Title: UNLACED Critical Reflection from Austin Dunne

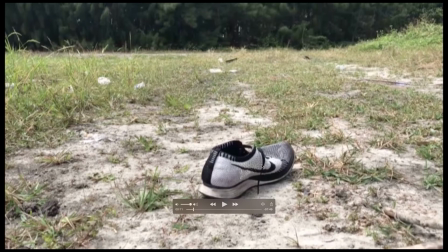252s
A mysterious shot of an untied shoe is alone in a field. This is accompanied by a backwards piano key heard here.
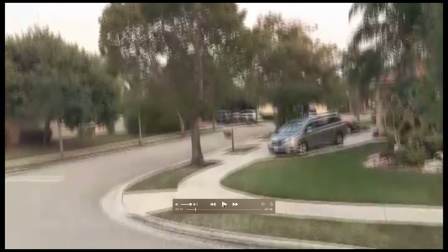264s
This has been famously used in media products to add an eerie enigma. This also appears to serve as a sound motif throughout the introduction. A quick cut to a descending pan introduces audiences to our three friendly main characters.
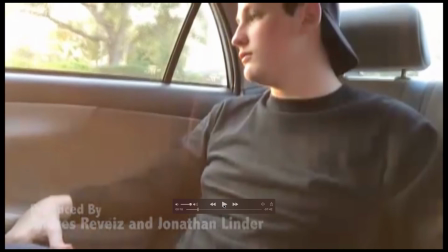282s
Here we see our main character Brennan shown secluded in the back seat of the car, where the music seems to be drowned out, symbolizing the character's different mood at the moment.
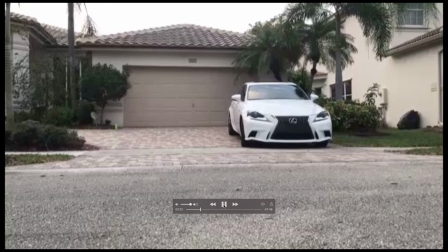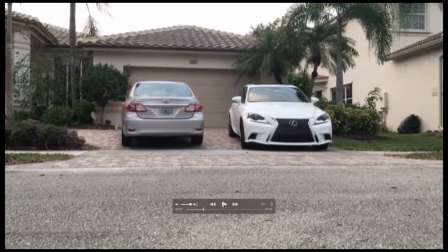302s
Next, we see the car of friends pull up to a house.
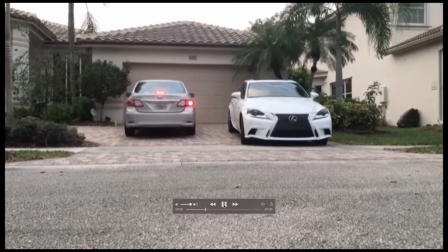The only taillight functioning is on the side Brennan is sitting on. Being paired with a bright red light emphasizes his anger. Now, while this was not done on purpose, obviously, I think it fits quite well.
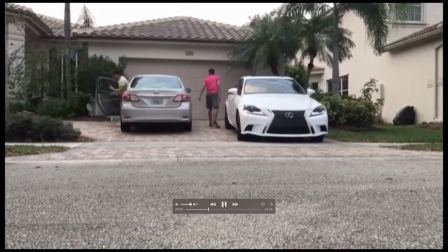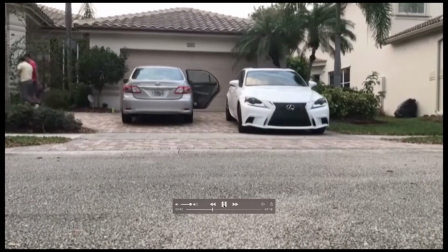330s
Next, we see the two friends leave the car, as Brennan follows shortly behind,
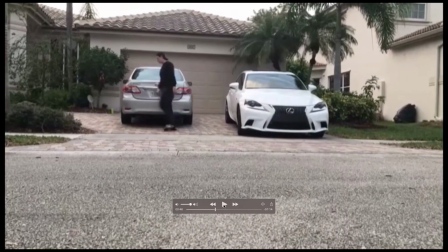335s
once again establishing this separation of mood by a literal separation of space. Next, we see Pablo and Franklin vocalize their worries about Brennan, making it apparent he isn't just in a bad mood because he dropped his ice cream. There's a reason for his contempt.
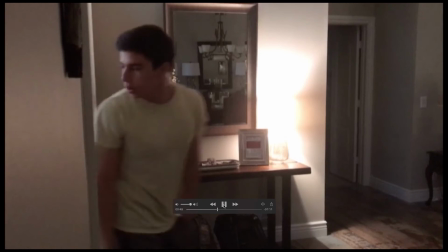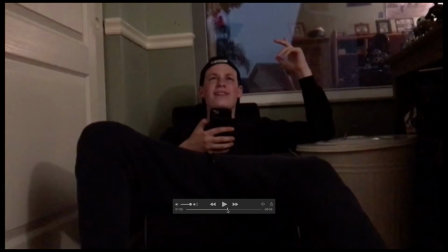360s
The scene moves on and we see an argument unfold between Pablo and Brennan.
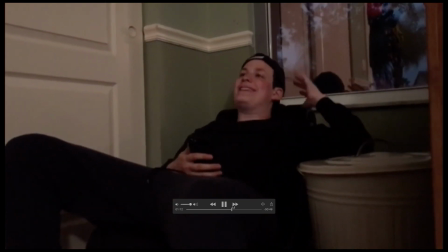366s
This is then paired with
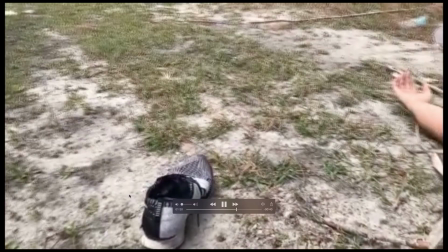371s
This is then paired with a voiceover accompanied by a shot of the dead friend Leo.
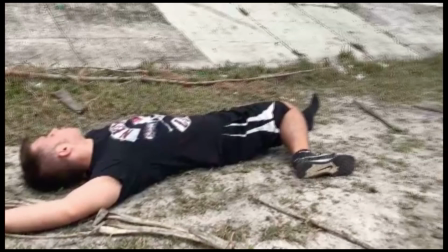Here we are reintroduced to the backwards piano keys, except now they are more abundant, creating an ominous feeling.
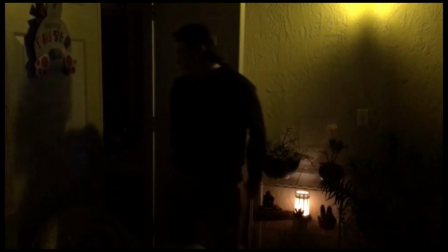394s
Next, audiences see Brennan walk out of Pablo's house saying, "I'm head home." Low-key lighting adds to the tone.
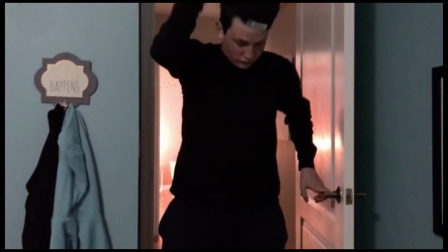402s
Finally, we see Brennan walk into his room. A pan follows him to the corner of his bed where he removes a picture frame.
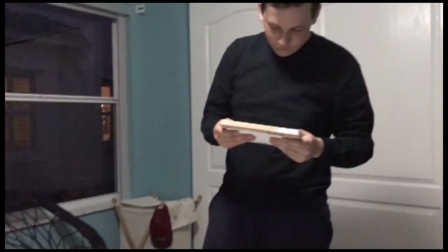411s
He takes the frame and glares at it, reminiscing. We can assume it is a picture of Leo and his friends. He then hurls the picture frame at the wall, revealing our title screen along with a loud shatter.
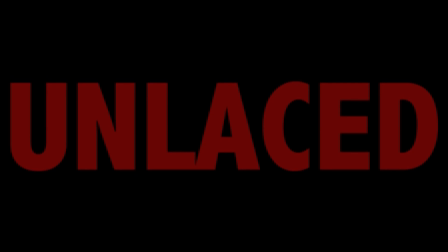423s
"Unlaced" is shown in bold red letters, stressing the dark tone once again. A few more backwards piano keys are heard, and the film cuts to black. Thank you for listening to my critical reflection. I am junior filmmaker Austin Dunne, and I hope to see you at the movies.